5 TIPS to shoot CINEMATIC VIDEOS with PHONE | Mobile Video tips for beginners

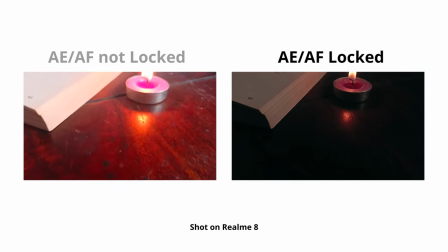(4:12)
always keep this in mind while shooting that you have to control your light and it shouldn't flicker
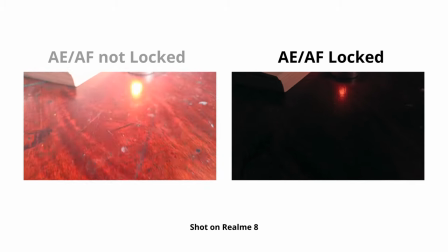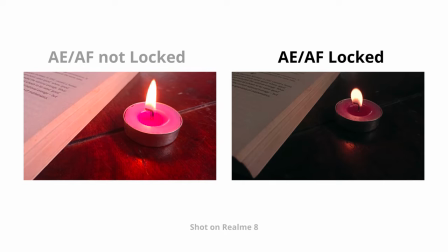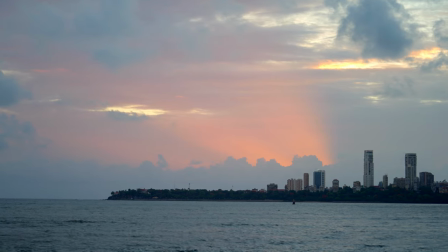(4:31)
when you are making a video everything you put in a frame says something
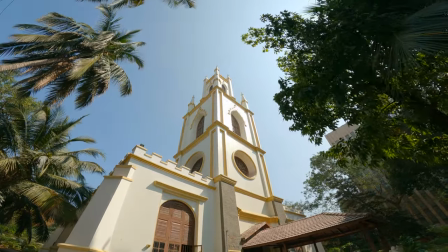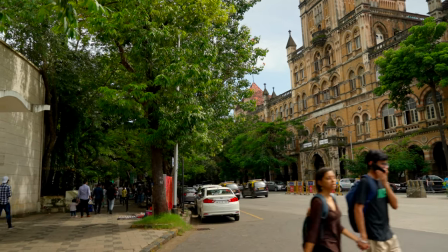(4:42)
although there are a lot of ways through which you can apply framing in your shot but the most common and effective one is rule of thirds.
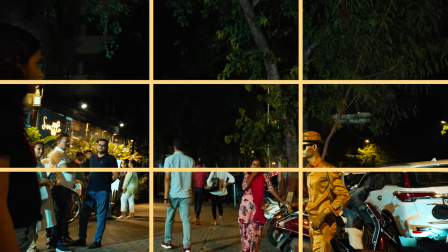(4:49)
Your phone camera also use this grid line. You just have to turn on from your settings.
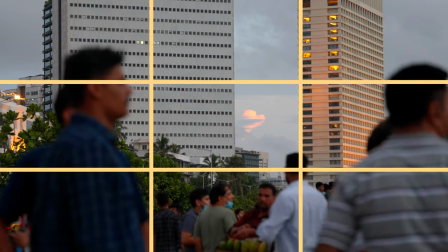(4:54)
Here the frame is divided into 9 equal blocks with 4 intersecting points.
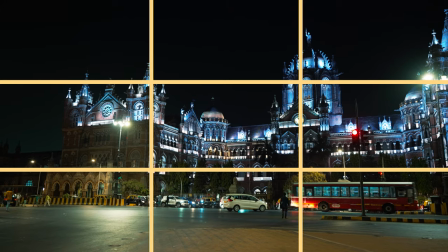(4:58)
Placing your subject on one of these points create much more dynamic communication with the viewer.
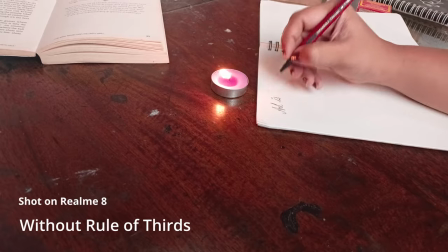(5:06)
Take a look at this example. The shot is not framed properly even though objects are not placed in a balanced way.
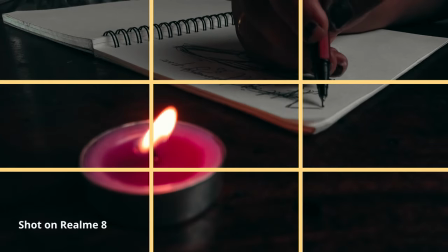(5:14)
We just made few changes in placing the object and defined the camera angle properly to create this second shot.
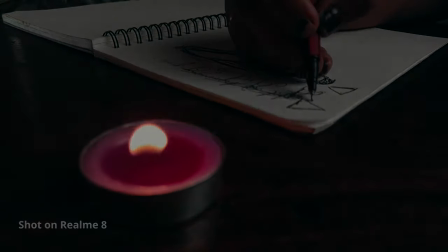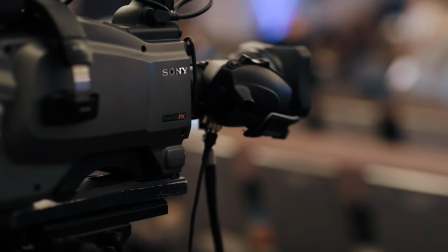(5:29)
You must have noticed in films there are multiple cameras shooting the same scene at the same time.
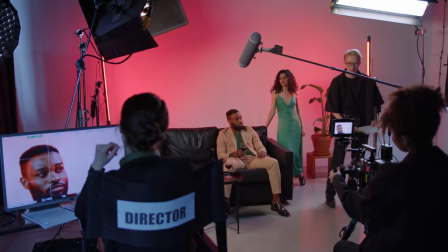(5:34)
It helps the viewers to engage more and takes the viewer into the story. Let's try to shoot this small scene.
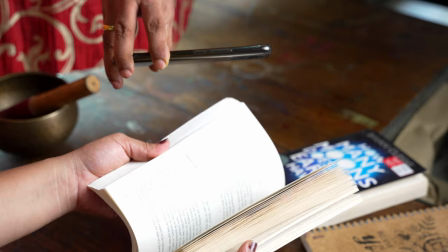(5:43)
In the first attempt we'll try this with just one angle and in the later attempt we'll try this with shooting multiple
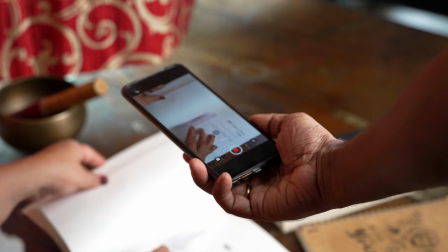(5:49)
angles of the same action here is when the scene is shot with just one angle
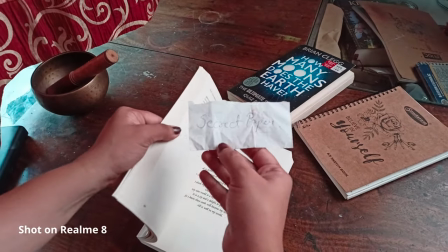(5:58)
it's okay but it doesn't have that impact and feel to it now
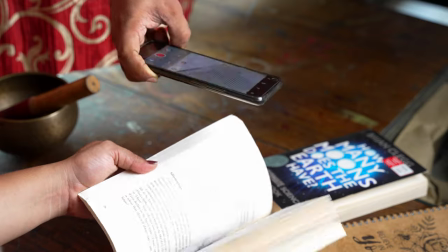(6:05)
this is our second attempt where we shot this same scene with multiple angles and
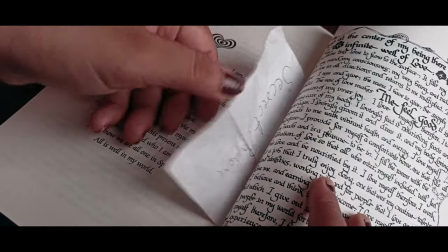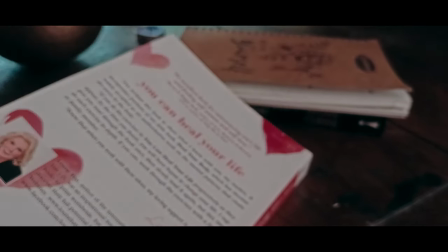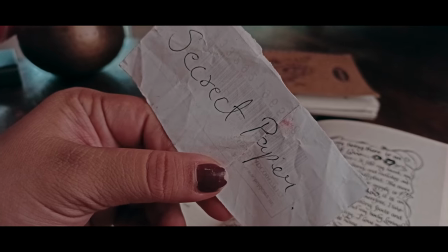(6:26)
you can clearly see the impact of the second attempt is way better than the first one because you were able to focus on smaller detail as well.
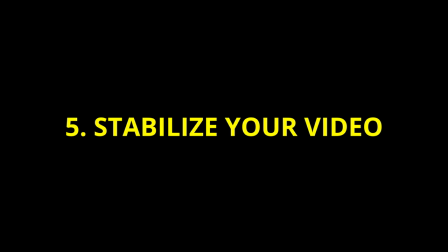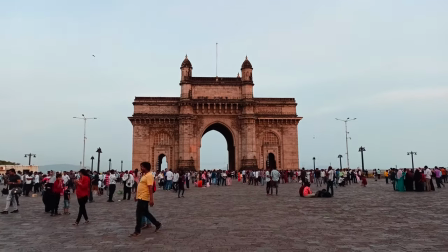(6:40)
Nobody wants to look at the video which is shaking a lot. It looks really bad. Viewers are not able to focus on anything in a video.
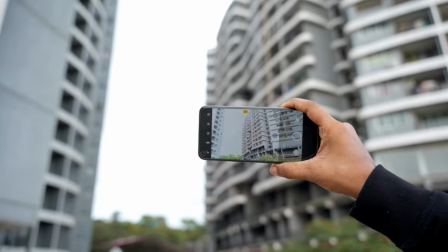(6:47)
So always try to keep your video stable. The mid-range and budget smartphones don't have that good in-body stabilization which you can rely on.
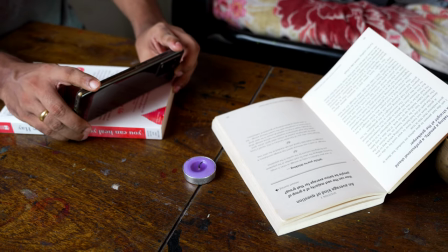(6:55)
So always try to use tripod or some kind of stability. You don't need an expensive one like Manfrotto or something.
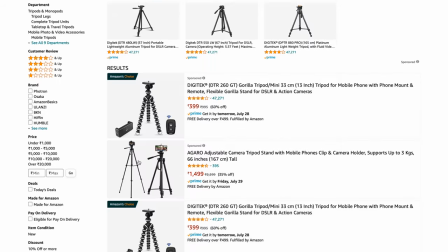(7:01)
For phones you can find many cheaper options online.
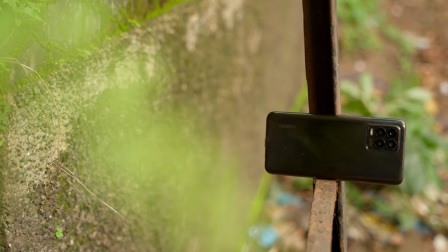(7:04)
Even if you don't have a tripod, try to use some object where you can place your phone so that you can record the stable video.
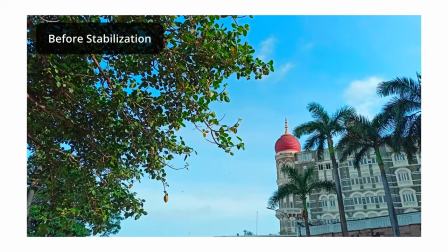(7:11)
Also these kind of handheld movement can easily be removed in editing.
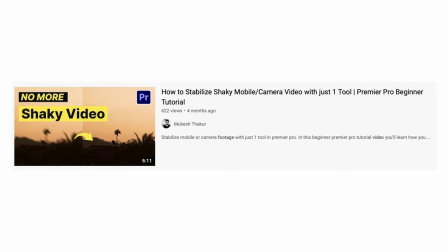(7:15)
I have already made one video on how you can stabilize your footage inside Premiere Pro.
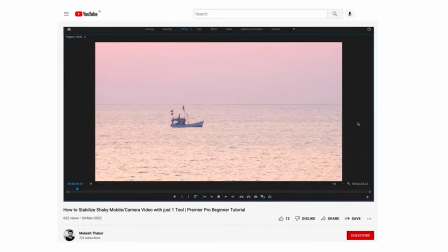(7:20)
So after this you may want to check that out as well. It will really help you to stabilize your video. So that's all in this video and basically it was not possible for me to cover each and every aspect of video shooting through a mobile in a single video so definitely I might be covering up such topics or a few more topics in future related to this. So if you have loved this video do make sure to like this video and subscribe to the channel and stay tuned for the upcoming videos. Till then keep creating and enjoy the process.